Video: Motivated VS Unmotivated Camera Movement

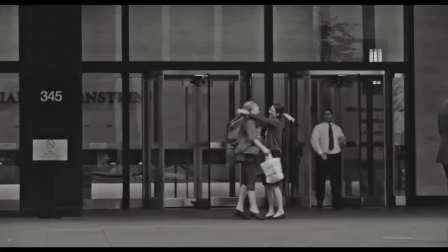Frances Ha is a film that I adore, and it contains one of my all-time favorite camera movements.
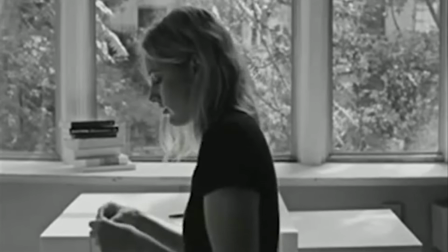Whenever I think of the best camera movements in cinema, this moment comes to my mind quickly. Here is the moment.
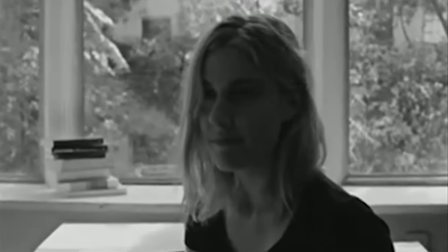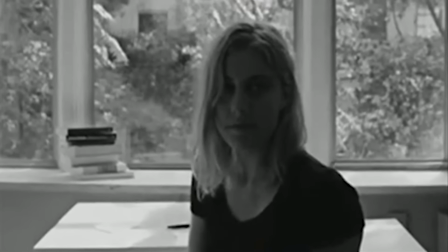That was it. It's a very small moment on the surface, quite a subtle movement. One could even say it's missable.
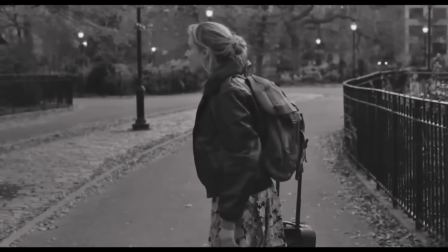So why do I hold this camera movement in such high regard? For anyone who hasn't seen Frances Ha, or maybe just didn't like Frances Ha,
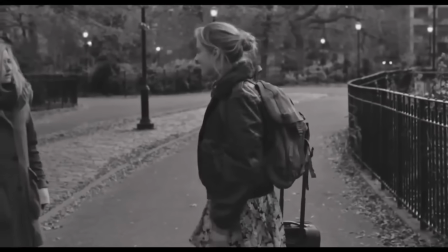or maybe just missed this camera move entirely, or didn't think anything of it, I'll explain why it is so impactful to me.
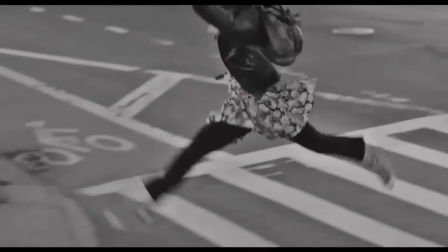There are a lot of people who don't like Frances Ha, and I'm not going to try to change anyone's opinion on the film,
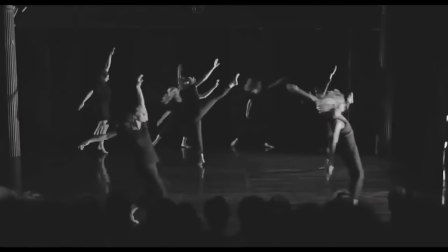but just explore why this one movement in context with the rest of the film is so great in,
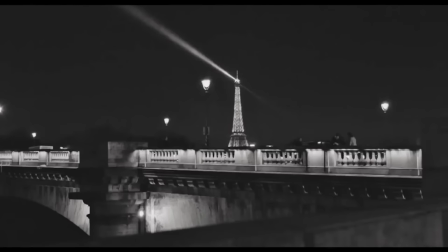I believe, an objectively respectable way. The first thing that we need to understand in order to appreciate this camera movement from the end of Frances
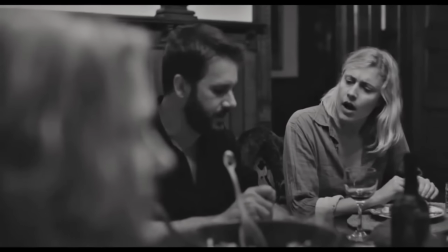Ha is the idea of motivated camera movement versus unmotivated camera movement.
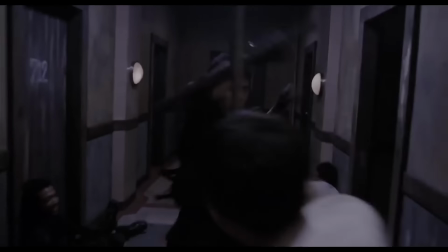Motivated camera movement is when the camera moves in response to something occurring visually on screen.
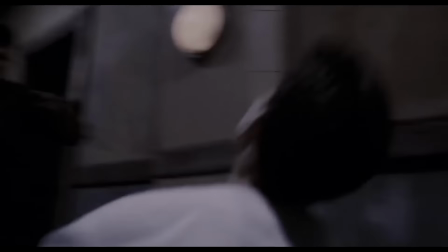A character moves, so the camera moves as well to keep them in frame, that sort of thing. A great example of motivated camera movement is this moment from Raiders of the Lost Ark.
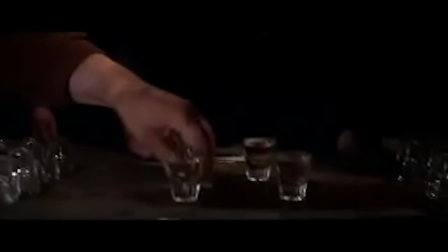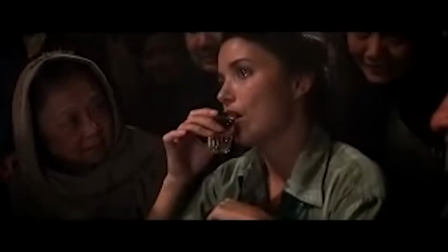The camera is motivated by the movement of the shot glasses.
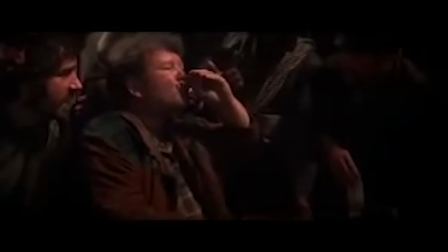The scene could easily be done in a series of cuts, shot for Marion, shot for her opponent, insert shots of the glasses being picked up and put down,
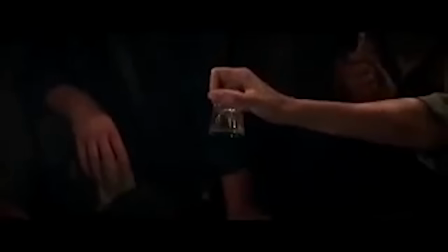but instead the motivated camera movement connects these would-be shots together into one cohesive camera movement that doesn't draw attention to itself as much as it
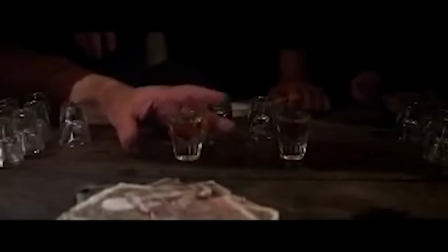does tell the story of the scene in an extremely efficient manner. Unmotivated camera movement is exactly what you would expect.
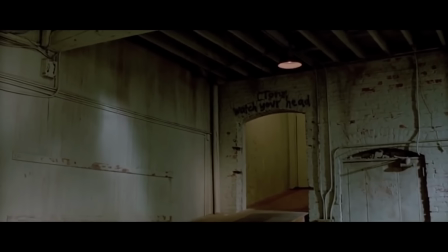Movement from the camera that is not motivated by characters or objects within a scene. A great example of this is the end of Easy Rider.
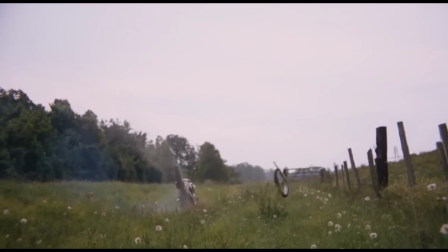Spoilers if you haven't seen it. Our two main characters die for basically no reason, and then the film ends with this shot.
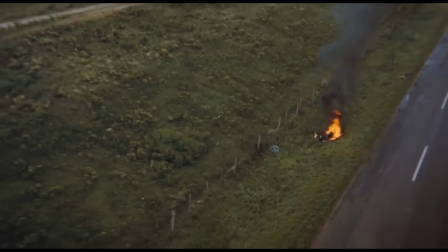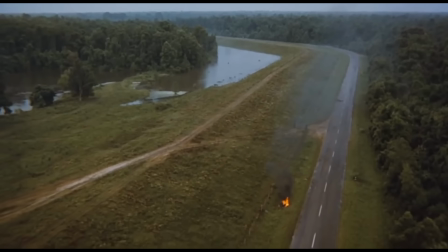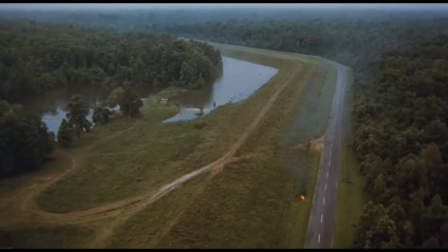This camera movement is incredible. A lot of 70s movies had a tendency to end very abruptly.
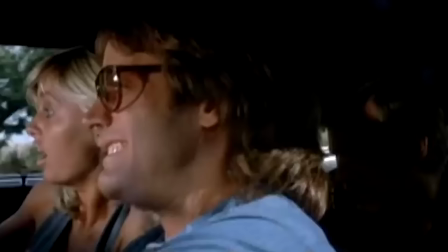Kill off the characters fast, then credits. Dirty Larry, Crazy Mary is my favorite example of an abrupt, quintessential 70s ending.
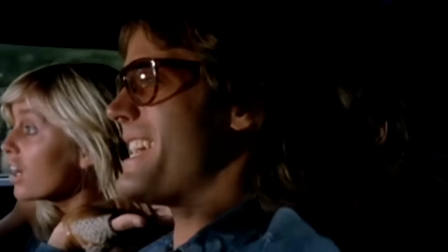The characters are in a big car chase. They win the car chase. They escape. They start to celebrate.
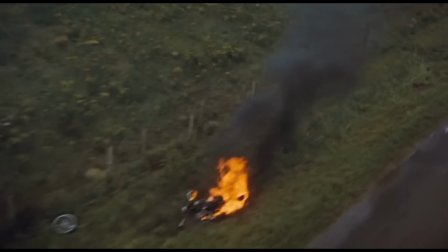Yeah, we did it! Then bam! Train comes out of nowhere and smashes into the car, credits. The end of Easy Rider is abrupt, but man is it effective. It comes so suddenly and leaves you with such a bleak, stark perspective on America. The brilliance of this camera movement cannot be understated. The camera and therefore the audience are lifted up and away,
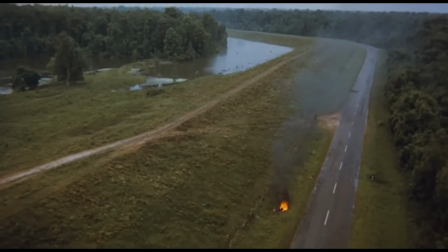effectively abandoning the newly murdered characters and bringing across a tremendous feeling of insignificance to their lives.
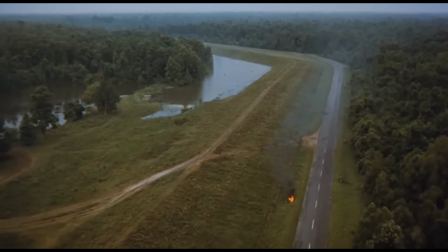This unmotivated camera movement says so much. It says that their deaths do not matter.
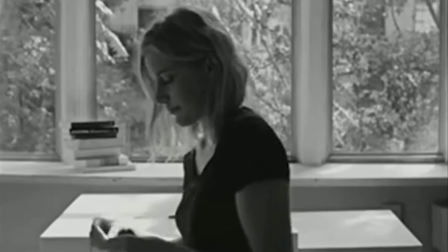It says that these characters who we've just spent the entire runtime of this film with are in the end insignificant, their lives leaving little to no impact. We watch as the American landscape that they've just died upon figuratively swallows them up.
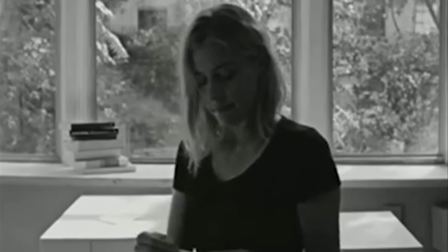It's brilliant. Now back to Frances Ha in this camera movement.
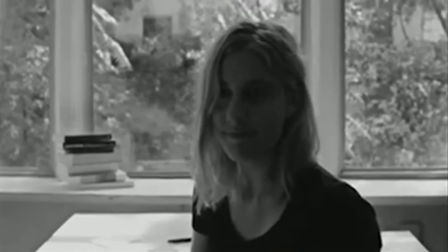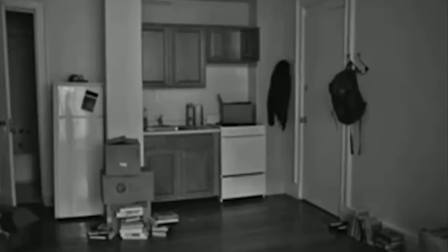This is an unmotivated camera movement. It's far less flashy than the Easy Rider shot we talked about, but it also conveys a tremendous amount of emotional weight. Frances Ha is a film full of movement. Frances' dancing, her choreography, and her unforgettable run/dance through the streets of New York set to David Bowie's Modern Love,
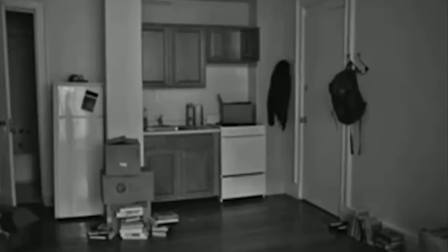which to me, as odd as it might sound, is one of my favorite sequences in all of cinema. It's a perfect pairing of the audio and the visual, and a pure expression of joy and life. But I'm getting super sidetracked. Back to this camera move.
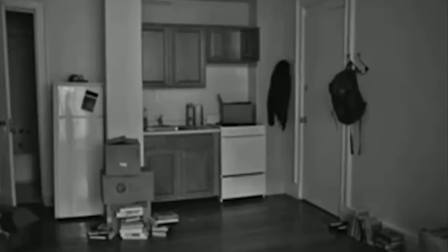For all of the movement in Frances Ha, this is the only unmotivated camera movement. Every other camera movement in the film is motivated by Frances.
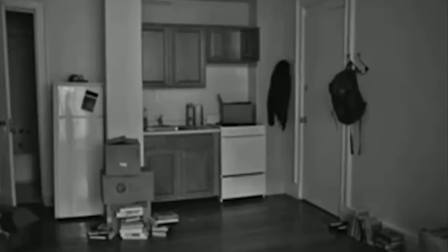That puts an incredible amount of weight onto the one time the camera moves without motivation. This spontaneous movement, regardless of its subtlety, says so much about the character internally, her maturation and personal growth.
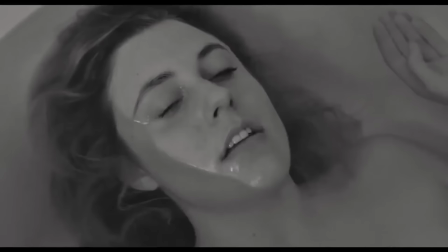If there were other unmotivated camera moves in the film, then this moment wouldn't have nearly the same impact.
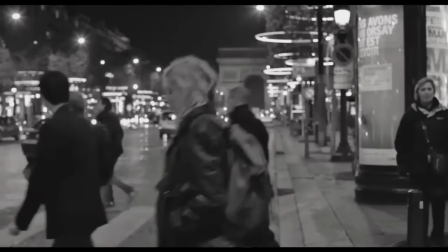The cinematic restraint shown in the rest of the film clues you into just how important the one different movement is and makes it truly special.
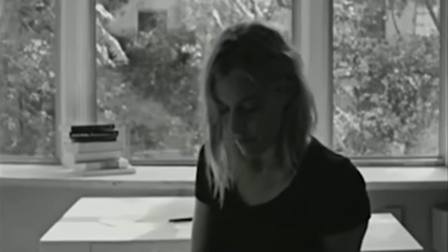To me, this moment is a great example of the special kind of power that the medium of film has over other mediums.
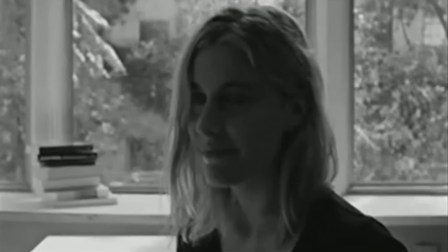This can't be conveyed through words. This can't be heard through music.
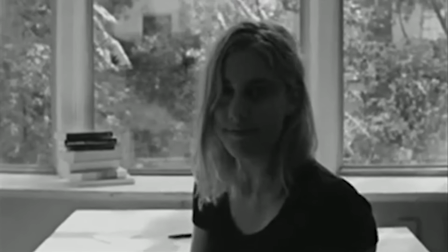This can't be conveyed in a still image.
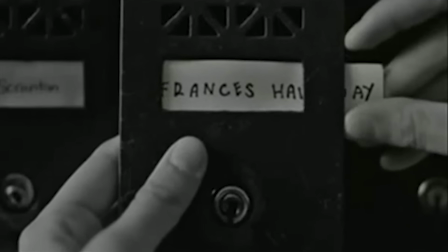This camera movement, subtle though it may be, carries with it such a rich sense of feeling, and that is one of the many reasons I love Frances Ha.